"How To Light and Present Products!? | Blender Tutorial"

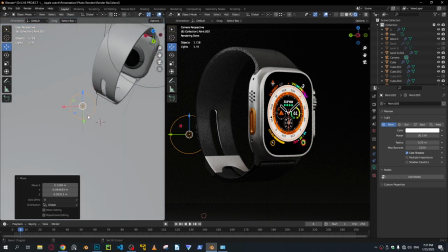We still get a little bit of it, but that's fine since we are gonna add another light anyway, so it's not a big deal. We can move another light, shift D, in order to duplicate it, and we get this nice little
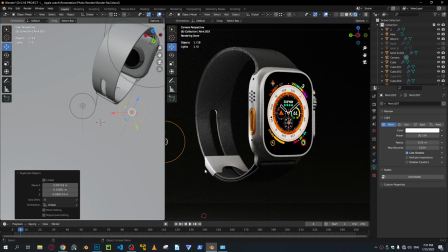crispy glow right here from this metallic part right here, which in my opinion looks pretty good. But here's another thing that we need to consider. Adding contrast to every specific part is not a good thing.
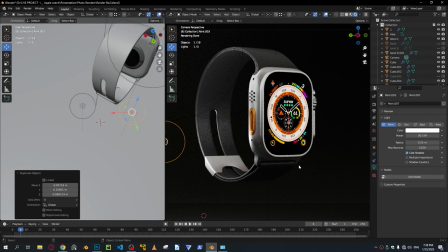There are certain places where you want it to blend in. For example, this part right here.
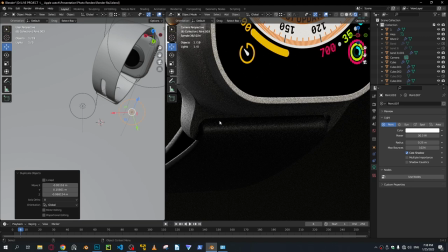This is a symmetrical part. What you need to do is only make sure a certain portion of it is visible in order to give the viewer an idea for the geometry of the 3D model. But you don't want to make it look like a blueprint where every single part of it is crisp and clear.
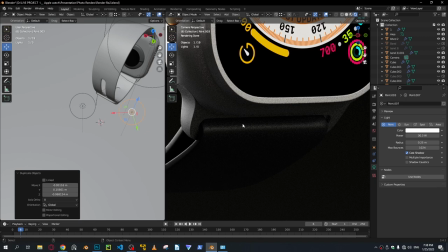That does not look good. You want to make it look natural. So use those creative muscles and work this out. And you can always play around with this, use different color combinations and stuff.
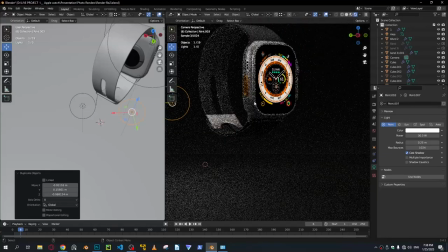But in my opinion, neutral colors are a go-to for product
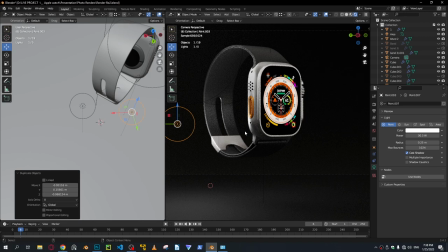shots since you want to really focus on the actual colors of the product and not mix and match different colors in order to not lose the feel for the actual colors of the product.
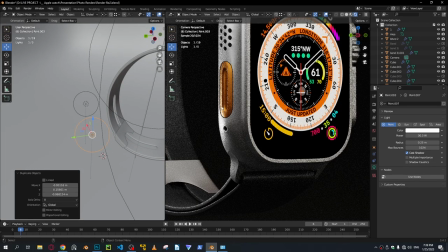Here's another problem. We get a harsh shadow right here where, in my opinion, doesn't look good.
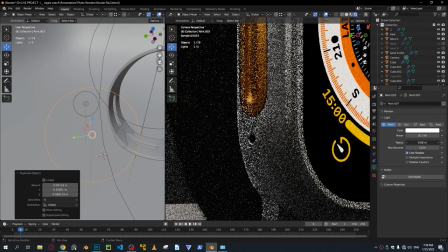In order to fix that, maybe we can increase the radius a little bit and decrease the power.
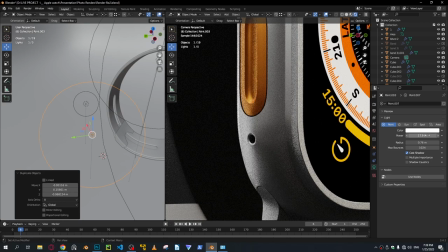Use more lights. This is an important thing to consider. More lights, better? No, not necessarily better, but more lights gives you more flexibility and stuff like this.
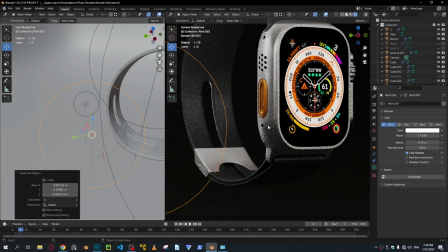So make sure you are generous with the use of your lights in your 3D scenes.
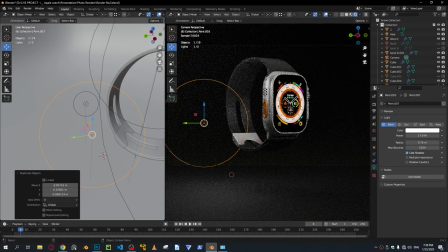So yeah, I think this looks pretty good for now. In my opinion, we can add some light right here in order to add some glow to this part,
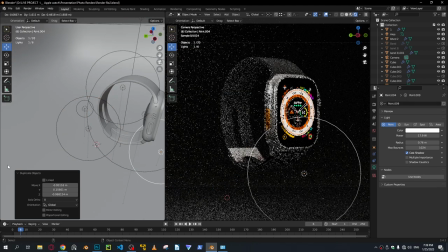or maybe some contrast, in other words. So I'm going to duplicate this, move this to the side, and
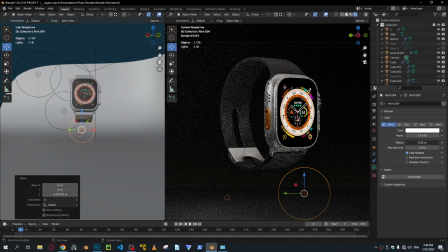maybe decrease the radius in order to make the thing a little bit more crisp, so we get this nice little
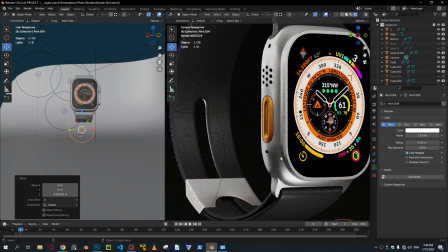breakage or separation right here. I think that looks good.
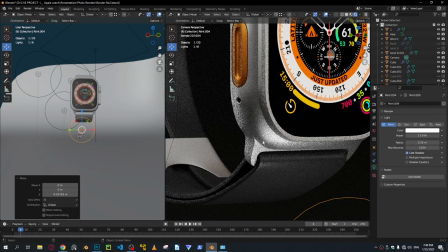We get a nice little glow in this curvature right here, which in my opinion looks very good.
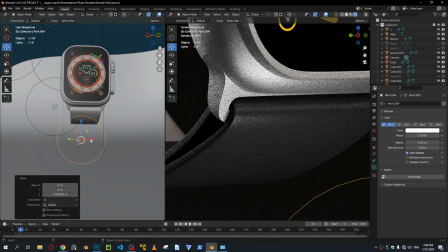But this part right here doesn't look good, so make sure you adjust your light in order to
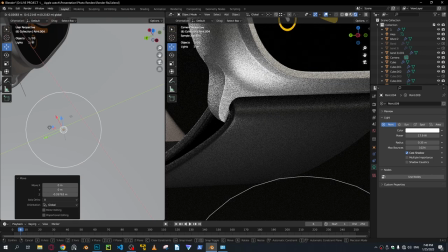really get the perfect look that you're looking for.
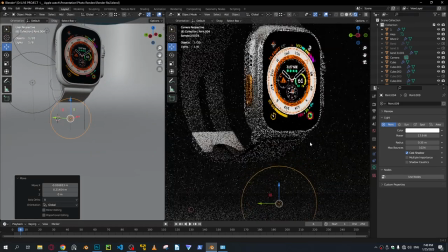I think this is pretty much it for something like this.
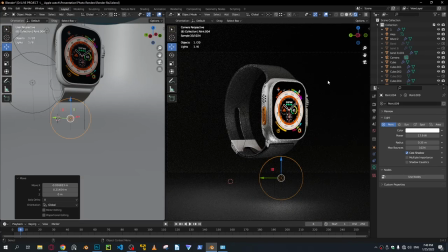I think the composition could be adjusted a little bit. Make sure you adjust your composition. If something doesn't look good, adjust it. I think this, we got a little bit extra slack on top.
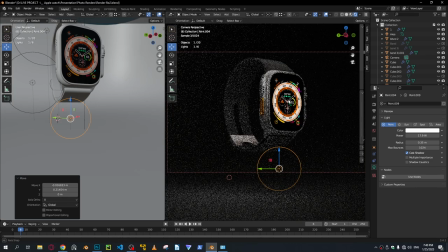It's not the actual 3 model, but it's the composition that makes it look like that. I'm going to rotate this a little bit so the watch surface faces up a little bit. I think this looks good.
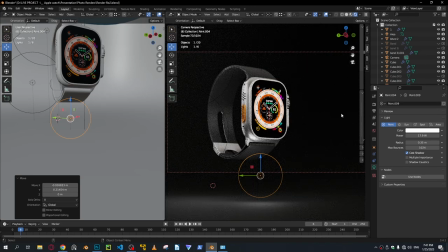You can leave a little bit of extra slack right here if you want to add, maybe add specifications, a text, or do some sort of copywriting magic in order to sell the product if you're doing this for an actual product. So yeah, I think this is it for today's video.
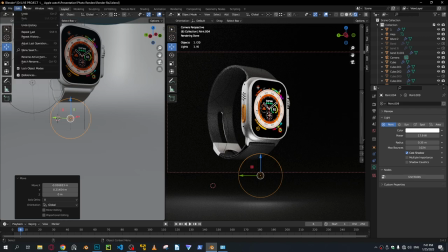You can go ahead and render this out, and hope you guys enjoyed it, learned something new. See you guys in the next video. Take care.